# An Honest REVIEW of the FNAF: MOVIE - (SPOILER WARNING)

Because of how slow the animation is during the scene where Mike electrocutes the cupcake, it looks like it literally levitates towards him rather than launching at him.
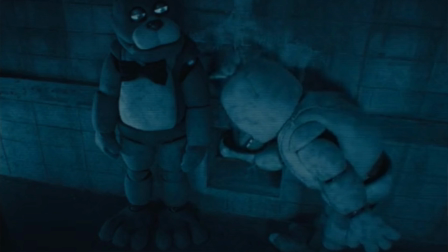496s
There's also this shot where Chica is bending down to let the cupcake into the vents, but it's shot so they don't have to animate the cupcake leaving the plate that makes me chuckle.
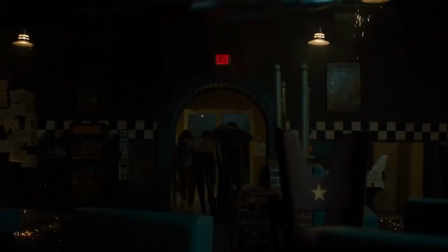505s
On to the musical score. I'm not a musician, and I don't even listen to a ton of music in general, but I thought the soundtrack was great.
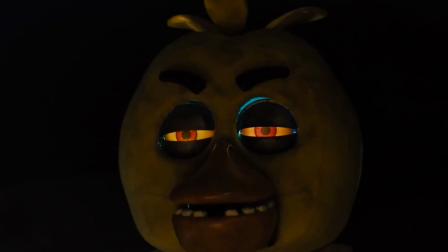512s
Like really great. I like it. A lot. Special shoutout to the OST of the springlock scene.
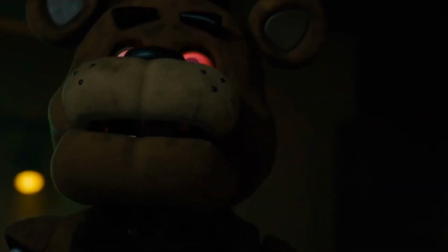517s
The part where the spotlights are hitting Abby's drawing and the animatronics are looking at it especially hit hard. I can't praise it enough.
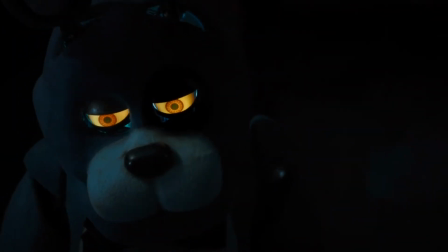522s
Before I give my closing thoughts, I want to point out some stuff that didn't really fit anywhere else.
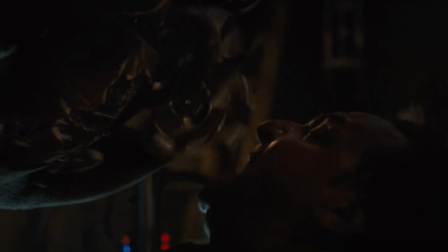527s
The first thing we see with this movie is a random security guard that doesn't have any lines other than whimpers that gets murdered immediately.
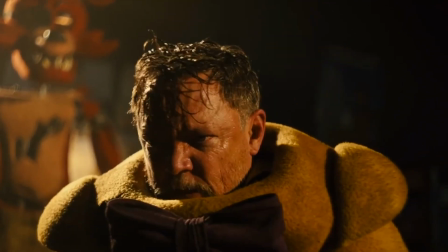533s
See this kind of thing in a lot of horror, thriller, and action movies where an unnamed overweight guy is the first on-screen death,
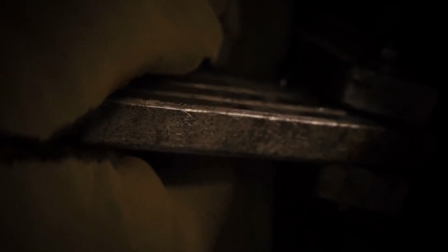539s
usually to set up the killer or horror element so the audience can see what it looks like to have the antagonist's goals succeed.
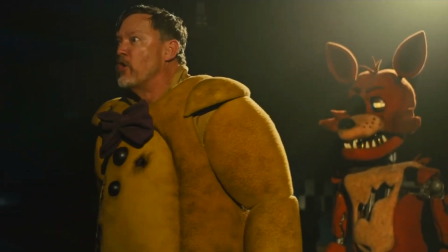545s
It does that well enough, but I just think it's a tire trope. This nod to Sparky is cute.
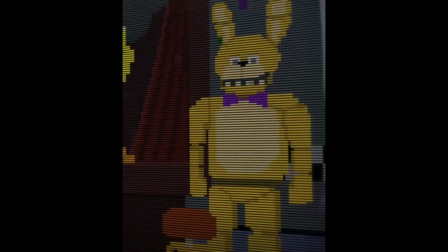550s
Susie is not William's first victim, and Yellow Child is not his last.
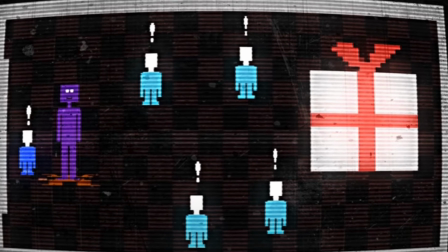555s
Maybe he didn't kill the kids one by one, but instead lured them one by one, and then when they were all in the storage room, then he killed them and got to Susie first and to Yellow Child last?
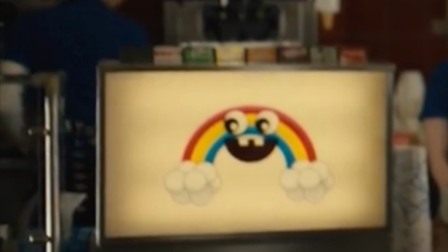565s
Chica's happy rainbow is in this froyo place. That's cool. Mike says, I could drop dead tomorrow.
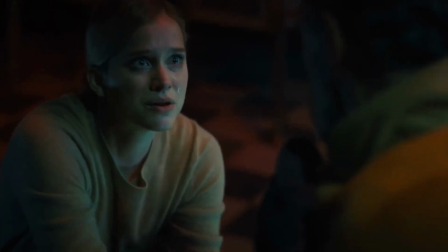572s
Is that foreshadowing? Are we going to see Purple Mike? Will he be scooped? Yellow Child comes to get Abby and also talks to Mike for the first time on night three.
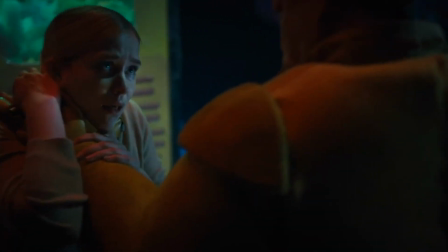580s
Golden Freddy's Night. Isn't that neat? At the end of the movie, right before Yellow Child closes the door on William,
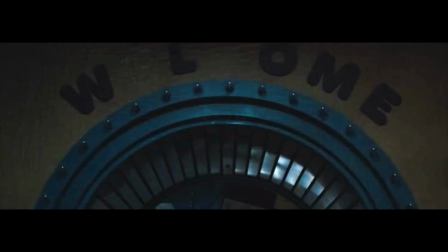586s
the welcome lights have all gone out except for W-L-O-M-E, which sounds like William, kinda.
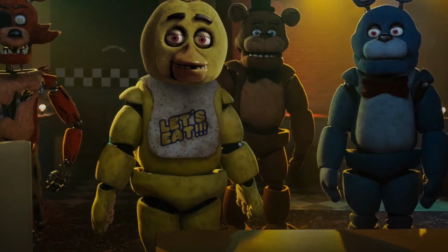594s
Finally, Chica has paused. It upsets me on a very deep, emotional level.
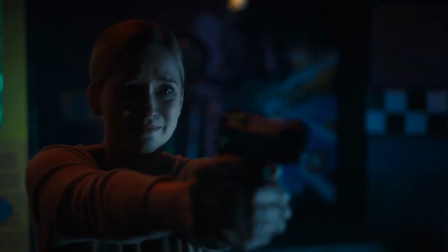600s
Okay, so closing thoughts.
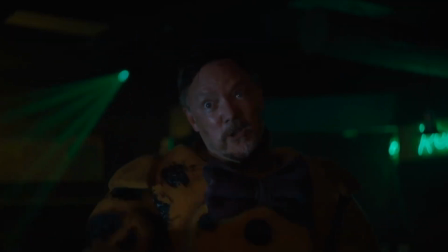602s
I think making a movie for this franchise with its passionate fanbase and extremely complex lore was a very daunting task, and I think Plumhouse did a really fantastic job.
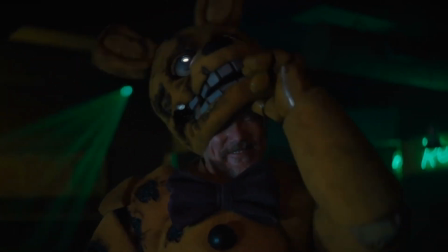611s
It has its flaws and even though in a vacuum the writing is just pretty good.
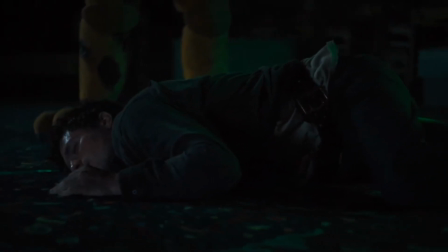616s
I think compared to almost all the other big films that have come out in the last few years, this movie's writing is outstanding.
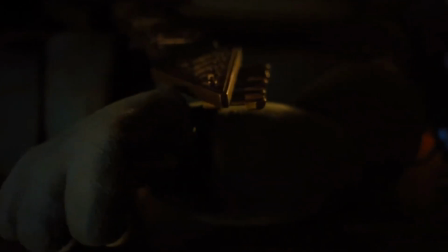621s
Best part about the movie is its characters. They feel real and believable and their stories are compelling and interesting.
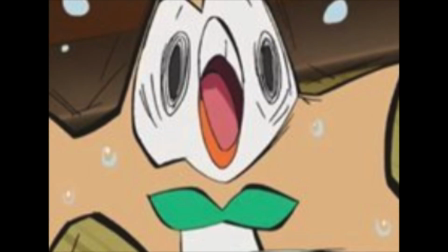628s
Honestly the worst part of the movie is the amount of anxiety I have that the follow up sequels to this movie will dip really heavy into sci-fi themes or throw a time traveling ball pit at us.
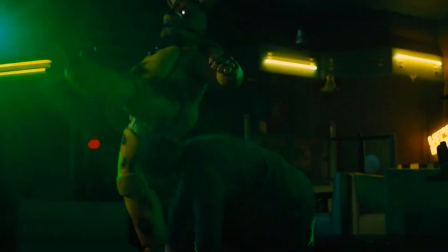636s
I hope you enjoyed this soft review of the FNAF movie. Please consider subscribing if you enjoyed the video.
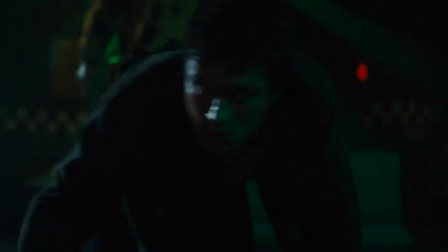642s
I know the visuals weren't very engaging. Peacock has blocks for screenshots and screen recordings, so I've had to make do. I hope you've had fun listening to me ramble regardless. Bye!